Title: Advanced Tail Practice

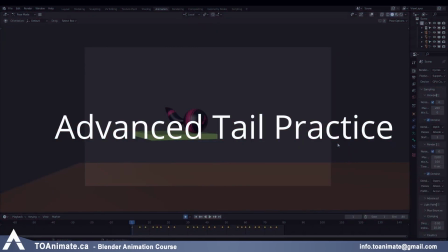0:00 Hey guys, this is Simona. I know you're used to Brian making these videos, but I'm gonna be helping record some of them to hopefully produce the content faster for you.
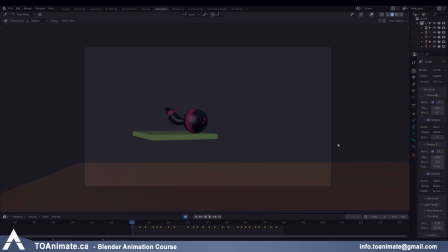0:08 So as the title suggests, today we're going to take everything we've learned about animating tails and bring it together into one single exercise.
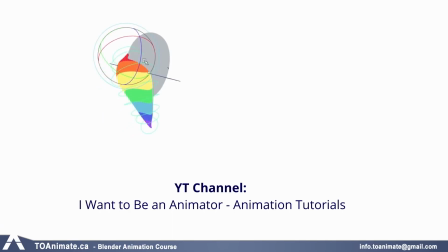0:16 We got inspired for this one by Kiara from the YouTube channel I Want to Be an Animator. She's an amazing artist and we thought her jump and spin was the perfect way to end the tail series.
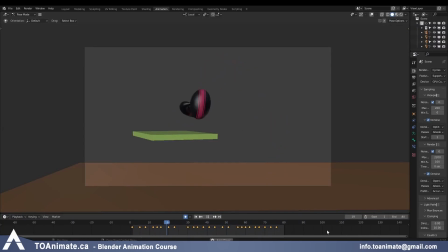0:26 I went ahead and animated a very similar cartoony jump and added some height difference using this platform here. The principles are the same as for a regular bouncing ball exercise, but they are pushed to look more cartoony. Feel free to download our example file and study the animation to see how we did it.
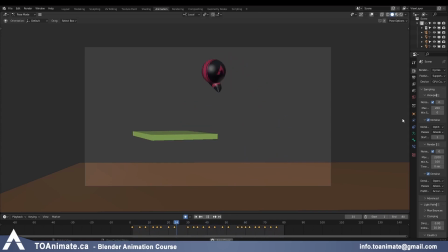0:43 We can even make a video tutorial if you like, just let us know in the comments if that's something you'd be interested in. So before we dive into animating the tail, let's look at our finished example animation and analyze it a bit.
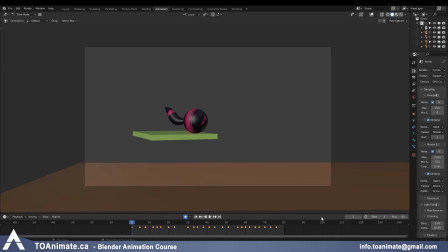0:55 Every time we've animated the tail so far, we either determined if it's just an accessory or if it's alive and moves on its own like an animal's tail.
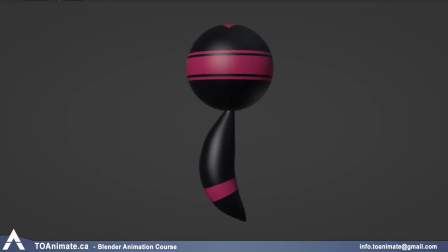1:03 In the seaweed tutorial, the tail was alive and moving without being affected by the ball.
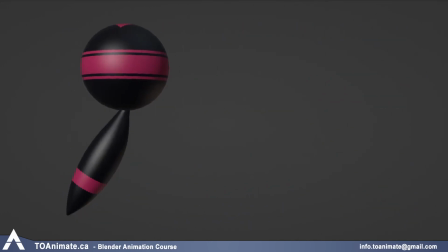1:08 But in the overshoot and settle video, we had the tail hanging down and all of the movement was caused by the motion of the ball.
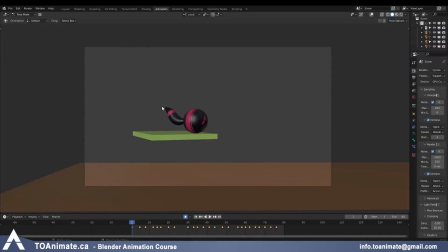1:15 Well, today we're gonna be doing a bit of both. We'll start by giving the tail a nice curved shape so it's not completely limp on this platform. As the ball squashes to gather energy for the jump, we will swing the tail sideways to the right using its own muscles to help the ball propel for the jump and especially for the spin.
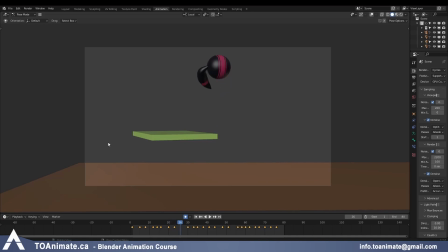1:36 But once the ball gains speed, we will have the tail just drag behind the ball. At high speeds, you don't want to be adding any secondary animation because it would make the action convoluted and really hard to read.
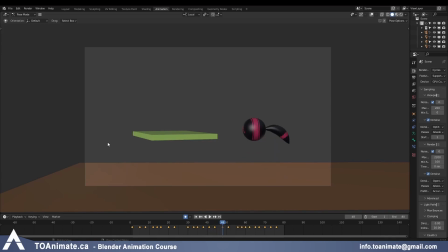1:48 So only after the overshoot is done and the ball comes to a stop, the tail will use its own muscles to settle into a nice final pose like we have here. And of course, we will be adding offset, drag, C and S curves, and everything else we've learned so far about animating tails and anything that follows the principles of seaweed animation.
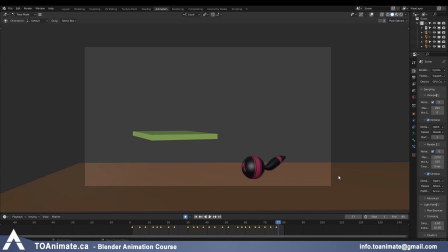2:07 This exercise is definitely a tricky one to get right, so we'll be doing lots of back and forth adjusting along the way, but that's okay and it's expected.
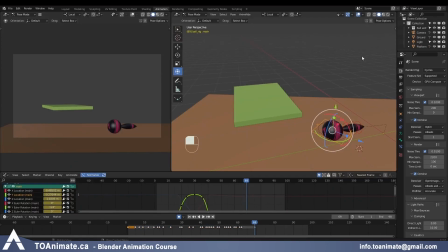2:15 So let's start with our exercise file that has the finished ball bounce, but none of the actual tail animation. Let me play it once for you. So you can see the bouncing ball animation is done and the tail is just stiff without any animation on it. And in this exercise, that's what we're gonna be focusing on.
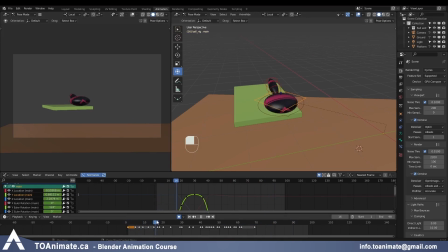2:33 But like I said before, if you're interested in seeing how to animate this cartoony jump, let us know and we'll make a lesson for you. So like I said, first of all, we should grab all these controllers on the tail and make sure we have a key on the first frame, just pressing I and key in all channels.
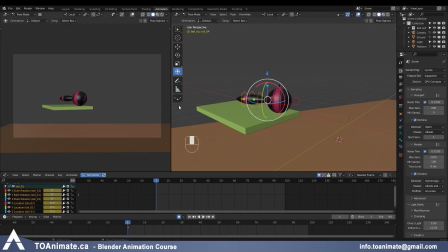2:52 And let's give the tail a nice starting pose. So I can zoom in a little bit to see better.
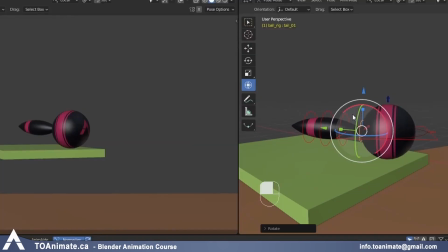2:59 And I'm just gonna push this one up a little bit, grab the second and third controller, swing them upwards, and curve the final controller the other way to get a nice curve on the tail,
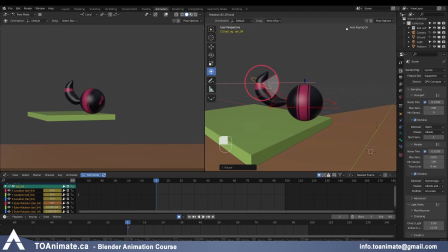3:13 which I think looks more interesting than having it look like this. But if that's what you like, of course you can do that. You can do whatever you want with the tail. And then for this type of exercise, because the tail is being affected by the motion of the ball,
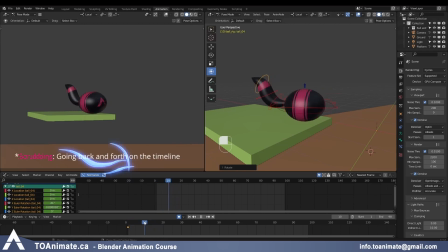3:29 we kind of have to do a lot of just scrubbing and seeing what the tail should look like at any particular point. So for me, for example, here we talked about using the tail to help propel the ball for the spin.
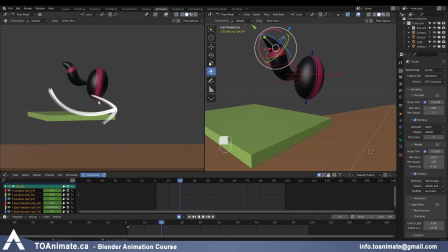3:42 Since the ball is going to be spinning counterclockwise this way, we want to first spin the tail in the other direction. So since we want to use the tail to help propel the ball for the spin, we can look at our example animation.
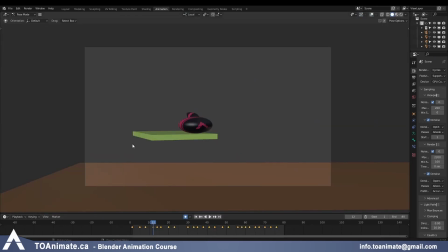3:56 Here we have the ball travel to the right, then swing the other way to push the ball into the spin, right?